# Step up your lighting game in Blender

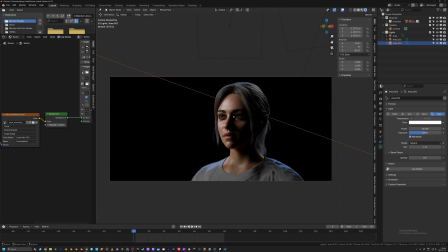[16:29]
You can kind of see we have that nice fall off on the skin, and then we got a little bit of light going to the far side that's providing that shape. And if we bring our HDRI back on,
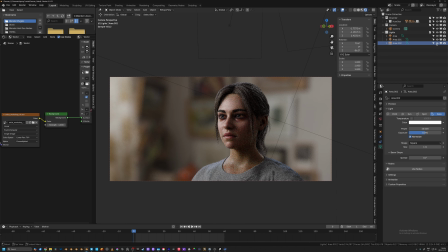[16:41]
you can see that that light is essentially doing the same thing that the windows are doing, but providing a little bit more of an exaggerated effect. So even if you have an HDRI in the scene, it is usually a pretty good idea to have supplementary lights to enhance the look.
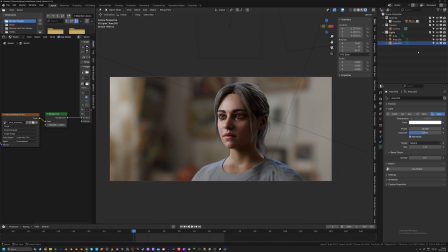[16:57]
That's what cinematographers do a lot of the time. They get into a scene, they get into a set, into an environment, and the first thing that they do is they add lighting to accentuate the lighting characteristics that are already there. So now we're going to take a look at negative fill.
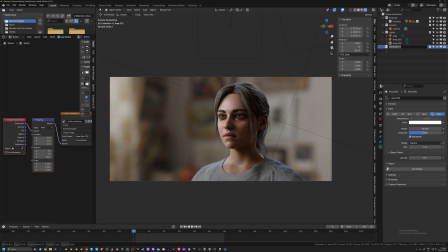[17:15]
So I'm going to create another collection here, and I'm going to call this neg fill, just like that.
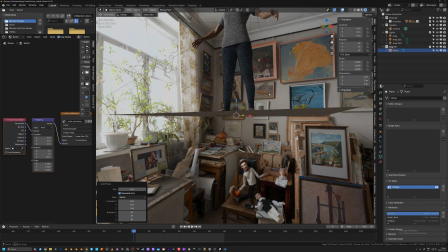[17:22]
And I'm going to create a mesh plane, and I'm going to go into the object settings.
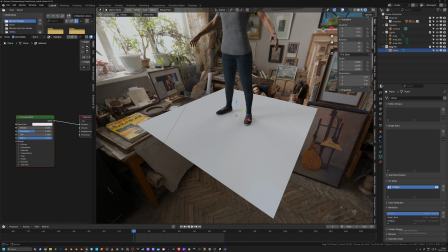[17:28]
I'm going to create a new material, and I'm going to name it flag.
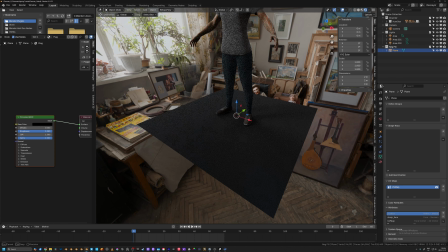[17:33]
And I'm just going to make that a black material with a roughness setting of 1.
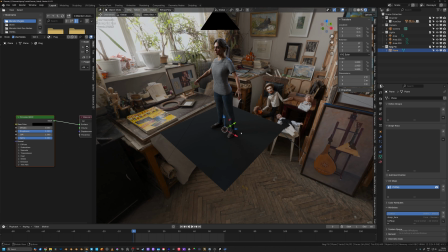[17:41]
Now, what these are on an actual set is they're used to block light. So if I rotate this on the x-axis and the z-axis,
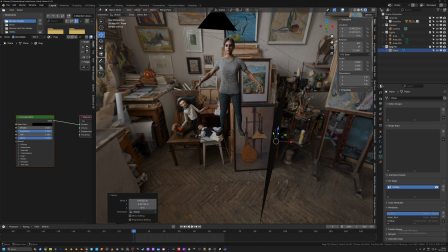[17:52]
I can position this
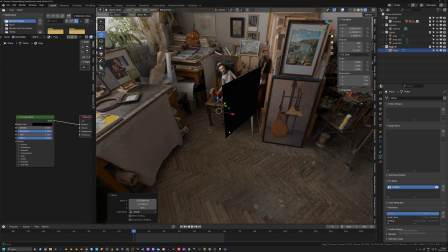[17:55]
nearish the camera to stop the light from the HDRI on this side from bleeding too much into the shot.
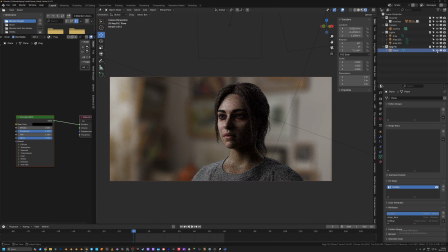[18:03]
So to turn this on and off, you can see the extra contrast that this is added.
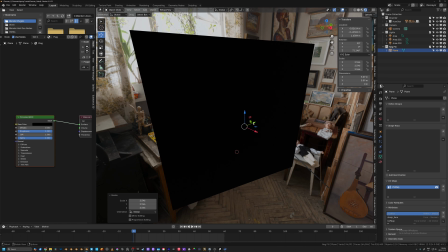[18:08]
If you want a really exaggerated effect, of course, you can make this a lot bigger, and that's going to block more light.
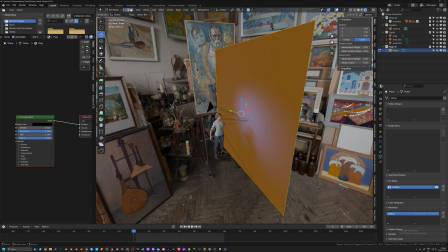[18:17]
You could go into edit mode, and you could
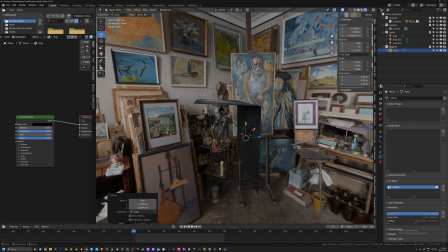[18:25]
swing out the top here and bring that in, and you could block even more of that light, top and bottom.
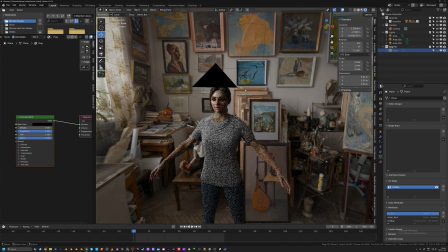[18:32]
Be careful not to
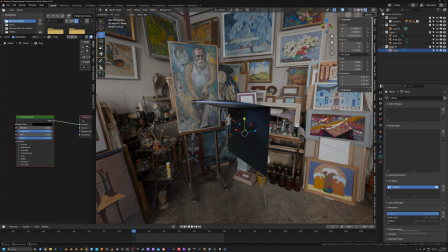[18:35]
put it below the lighting that you have.
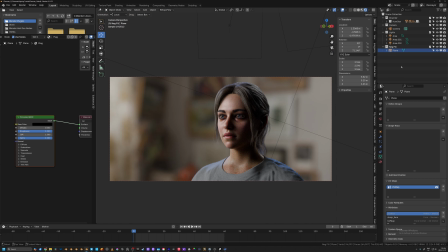[18:41]
This is a technique that is commonplace on actual sets that I very rarely see in the digital world.
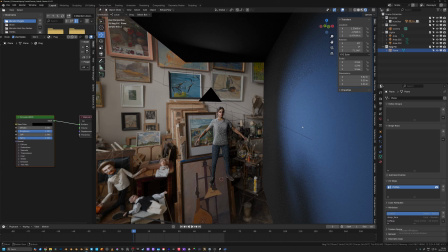[18:49]
It's a technique that I've been using for a long time when I was working in video production, and it's a technique that I've been using since working in 3D.
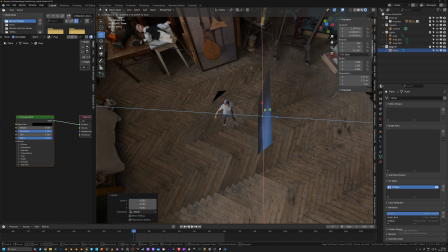[18:58]
So generally what I do, because I like to kind of constrain myself to the actual techniques of
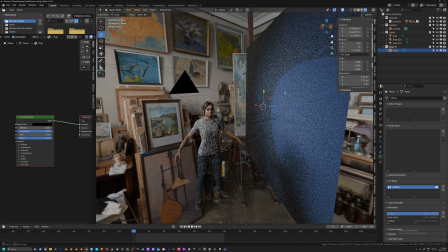[19:08]
actual cinematography, is I'll create one plane,
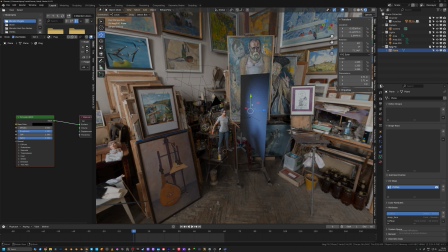[19:12]
and if I want to have negative fill elsewhere, I'll simply just make another one.
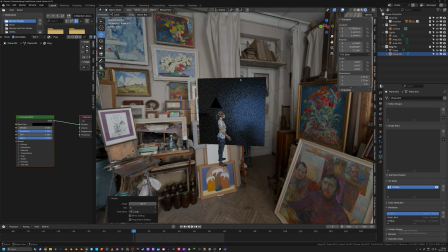[19:21]
So if I want to block a little bit of that light
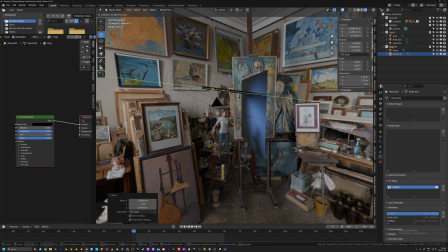[19:26]
that is kind of bleeding onto her hair a little bit, we'll see if this is even doing anything.
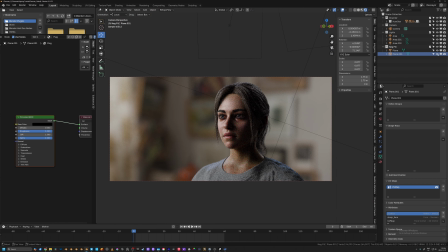[19:34]
Yeah, a little bit.
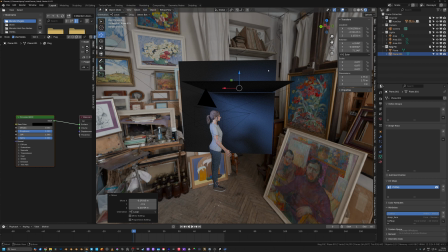[19:40]
But you can kind of see how we're
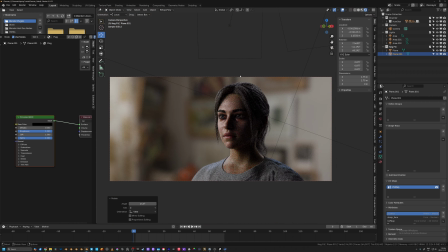shaping the light even more. So we're controlling where it's going.
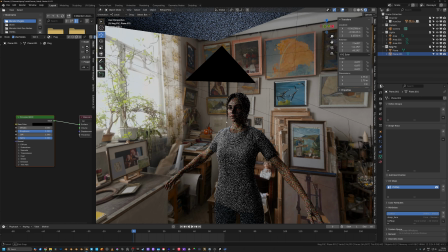[19:53]
So another really common technique in the real world is bounce lighting. Bounce lighting is similar to negative lighting.
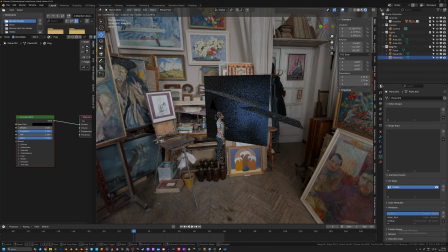[19:59]
I'm going to go ahead and shift duplicate this guy here, and I'm just going to zero it out. I'm going to bring it up a little bit on the x-axis, bring it up here,
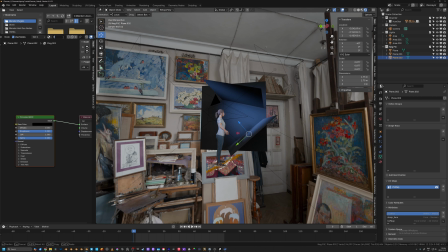[20:12]
and I'm going to create a new material and just call it bounce. And I'm going to make this white.
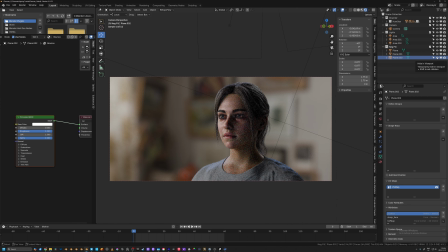[20:19]
So what bounce lighting does is it provides secondary lighting up into the subject by bouncing the light. It's basically what it sounds like. Now there's a problem.